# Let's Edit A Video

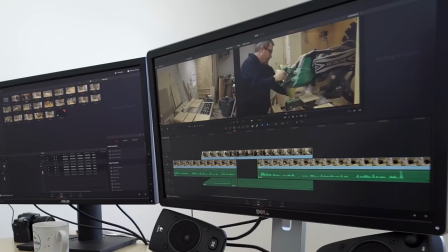[7:58]
split that clip and bring it over here and then pull the whole thing back and then you can't see that happening because this video covers that up this is a good trick to have in your arsenal
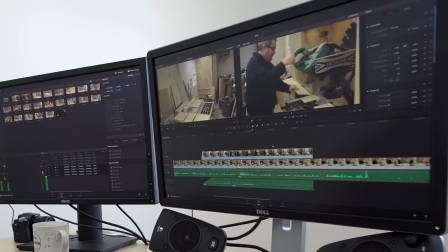[8:14]
and now what i have on here is um so then i've shown enough of that
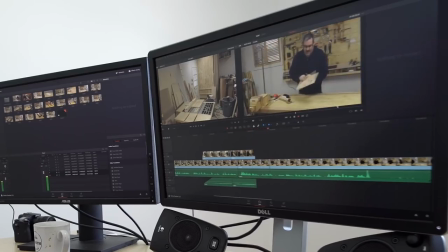[8:24] What I have on here is some strips of glue on the back, and there's some dabs of epoxy on the other side. I'm just going to scrape that off and make use of a new scraper for that. Try that out.
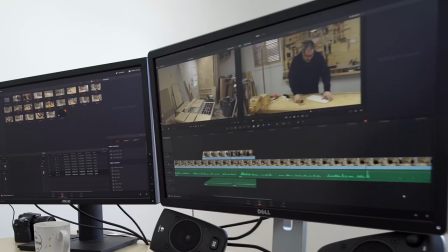[8:38]
So right before I drop it on the counter or the bench, see that big noise there, I'm going to cut the clip. But I think I tried to save that last part better. and normally and when I do manage to spit it out
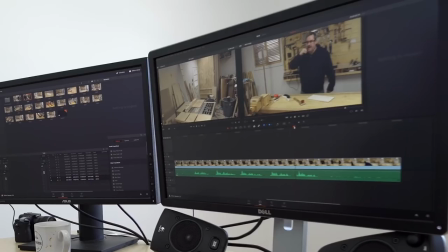[8:54]
better it's the very last instance so it'll be right here and then I'll cut that back.
You can use Scraper for that and try that out and see how well it works.
See that's better than just try it out right? Right? Am I right?
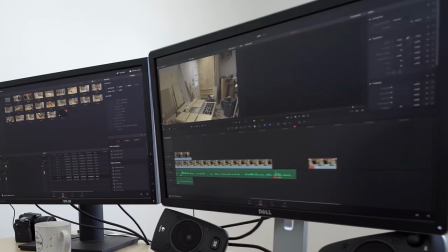[9:13]
And so I don't need that video and I don't need try that out
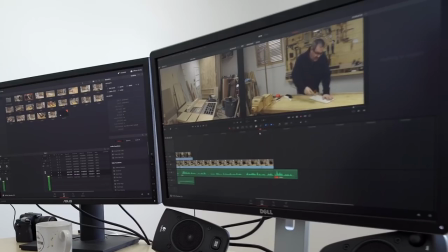[9:22]
try that out pull that back pull this in scrape that off and make use of a new scraper
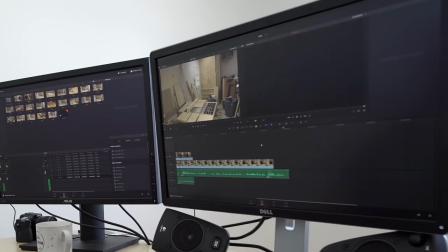[9:39]
for that I try that out and see how well it works now you won't see that I'm not speaking in sync here because I'm going to take the next clip which is this one and put it on top of it.
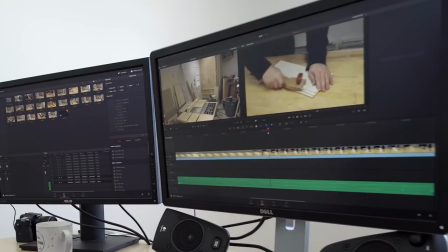[9:52]
Alright and so it shows me starting to scrape here and I'll bring that back and I'll blend that in as well.
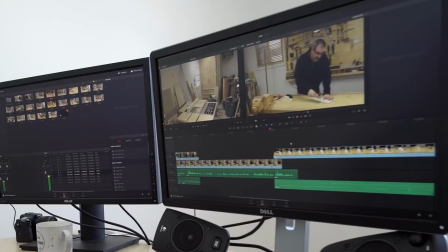[10:03] I'll make use of a new scraper for that and try that out to see how well it works.
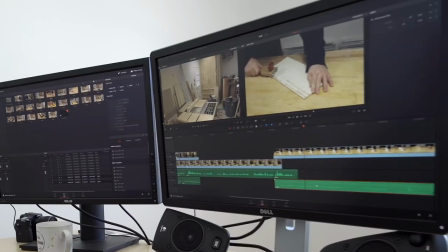[10:10]
So I'll show so much of that regular speed and then you know the cool thing to do these days is to speed everything up. So I'll do that. I'll get the right thing here. Change clip speed. I'll speed that up to 500 percent. All right and see how that looks. Okay I'm cruising right along with the edit here but I thought I would pop back in again and show you this.
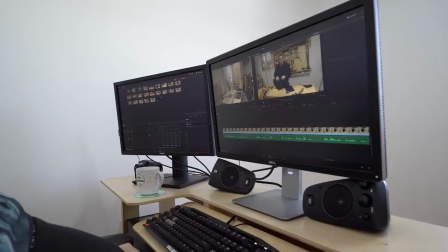[10:38]
This is what I was talking about before with framing see there's a little
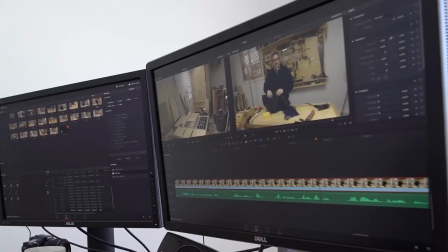[10:43]
bit too much space above my head I can just take that and that looks way better and then if it's not quite centered although
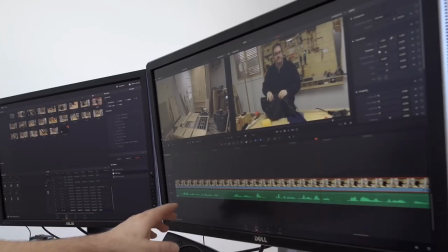[10:53]
centered really doesn't matter that much it depends on where your eye is from frame to
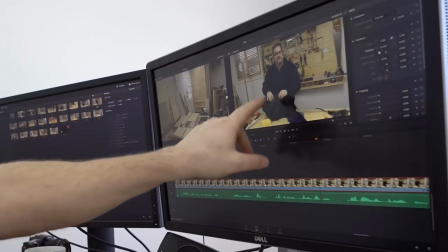[10:58]
frame I try to keep the viewer's eye consistently on the subject so if the subject is over here
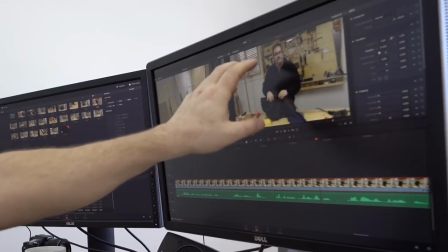[11:06]
in the previous frame I try to get what he should be looking at in the next frame very close to that again. Okay this is going a lot faster than I thought it would.
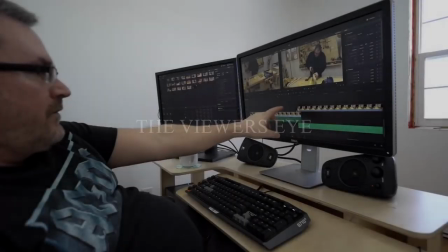[11:17]
I thought I would stop here and show you some more what I was talking about before about keeping the viewer's eyes in
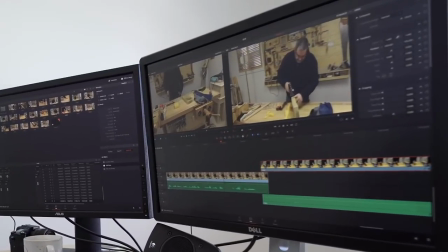[11:25]
an area you can see that they should be looking down here at the glue gun and we move to the next frame which we're not there yet putting the foam in that's what they should be looking at their eyes should be right here and so we move into the next frame
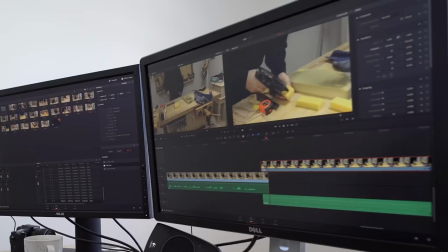[11:44]
and that's where I want to keep the views so what I did was I took this frame and I
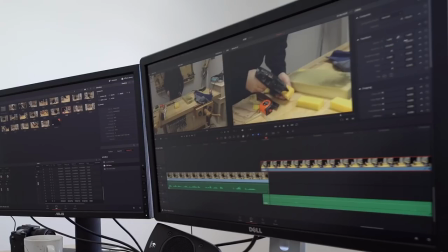[11:51]
zoomed it way in because it's up to 1.44 and I also repositioned it like I moved it over and that's the beauty of doing things with 4k you can do that and you know i don't usually
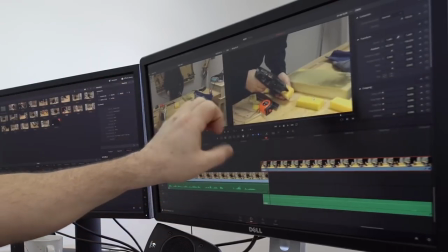[12:06]
go to that this level of uh trouble to do this kind of a video but
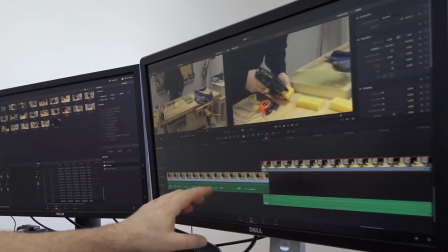[12:12]
i thought since i was uh showing this video on
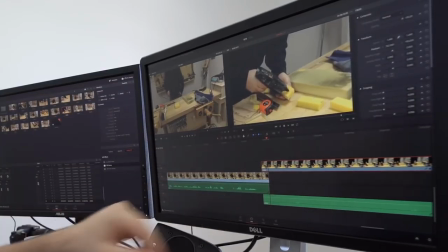[12:17]
me making the video that i would show you this little trick i'm going to go back a little bit too and show you another trick that i use and that's
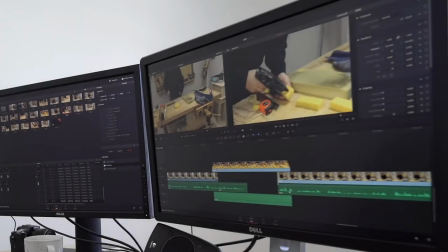[12:27]
to roll your audio under the clip that it proceeds so here i'm cutting the sponge i've
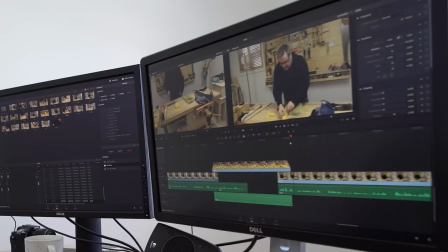[12:39]
got all my parts cut you can see that the audio for the next clip starts before
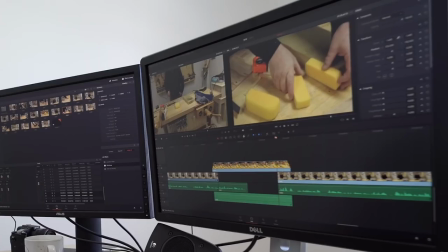[12:45]
this clip ends so that you're in effect trimming this much out
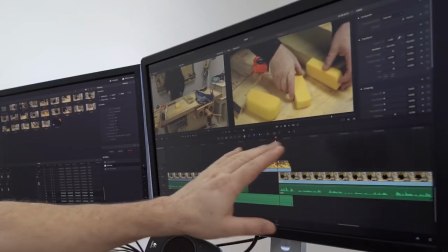[12:51]
of your video but you're making the video flow together better this is a variation of
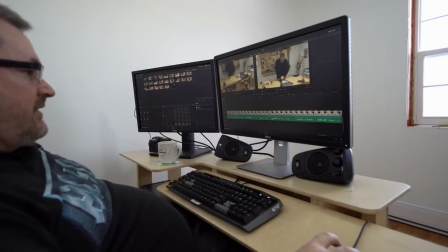[12:58]
the same thing that I talked about before see I've got one clip here blue
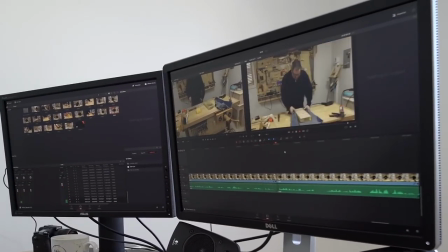[13:03]
works just fine for that considering how tight and then I've got this one I cut a bunch of ramble before this clip started so it doesn't kind of it doesn't lead in really naturally so to make it seem
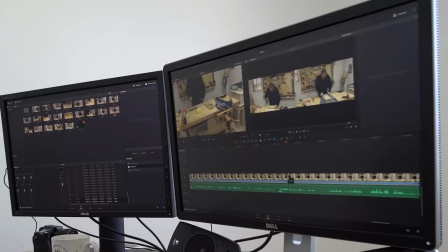[13:18]
better what I'm gonna do is I'm going to pull the video across so that
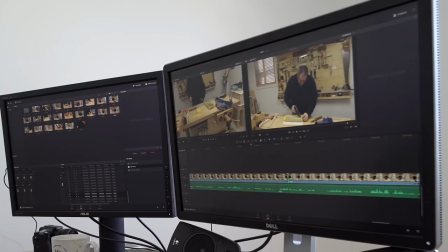[13:24]
this clip the video from this clip overlays this audio on the next clip in the same way and then I'll add a cross fade transition here to make them blur together hot milk glue works just fine for that
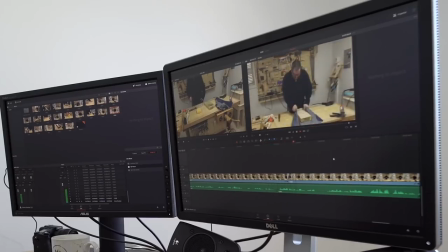[13:42]
considering how tight this needs to be stretched and see that plays a lot more naturally than it did before. I'll just show that again.
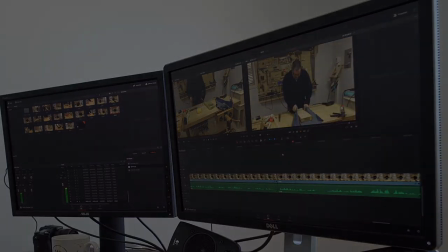[13:57] Considering how tight this needs to be.
I've come to the end of the edit. Originally I was going to post this video on my scrap bin channel but I
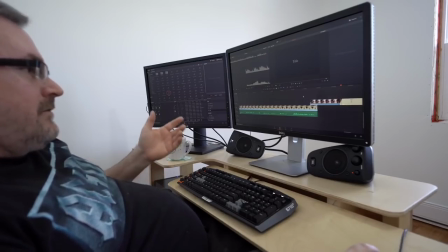[14:08]
think that this is will probably work better on my second woodworking channel so I'm going to go to the trouble of adding a
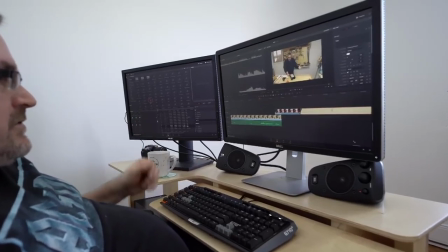[14:20]
thing on the end here to show two new videos or two other videos that you
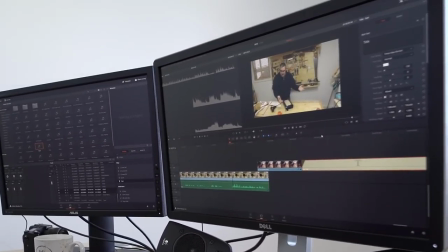[14:25]
will you know go look at type of thing so say
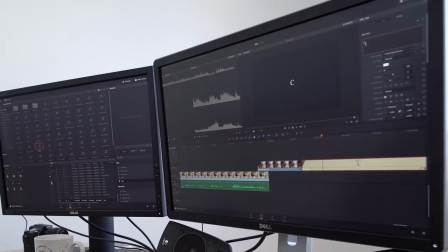[14:30]
up here check these out normally I have something that's got a little bit more imagination
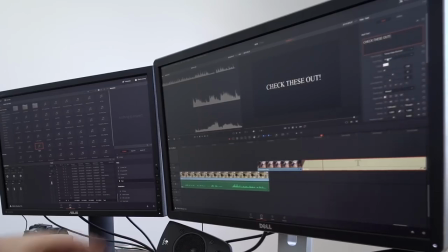[14:45]
but I don't know I keep it simple sometimes and just throw the fuckers off you know so you got that there mmm position I'm
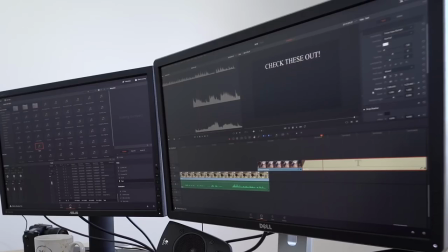[15:00]
gonna move that up say here and then the two videos will be right in here and so
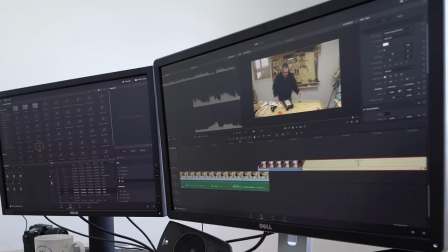[15:07]
what happens is I left the video off with me putting the material on and then it goes through and on the desk shows a picture of it on the desk and then it'll blend into that Now this is
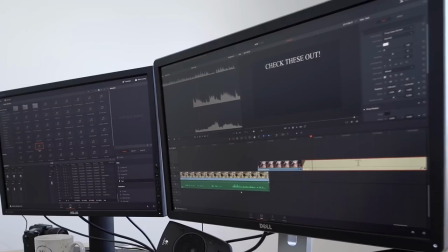[15:27]
pretty quiet here so I'm gonna overlay some music that will start back here somewhere and play through this. So over here I've got my music that I can select. I've got a bunch of stuff from the YouTube library stockpiled here that I can use.
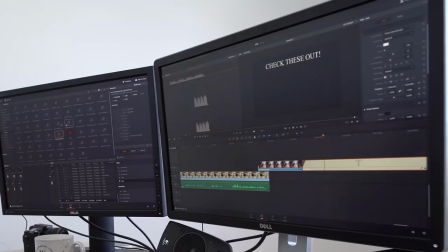[15:45]
I've got stuff that I bought so usually sounds better it's better stuff that's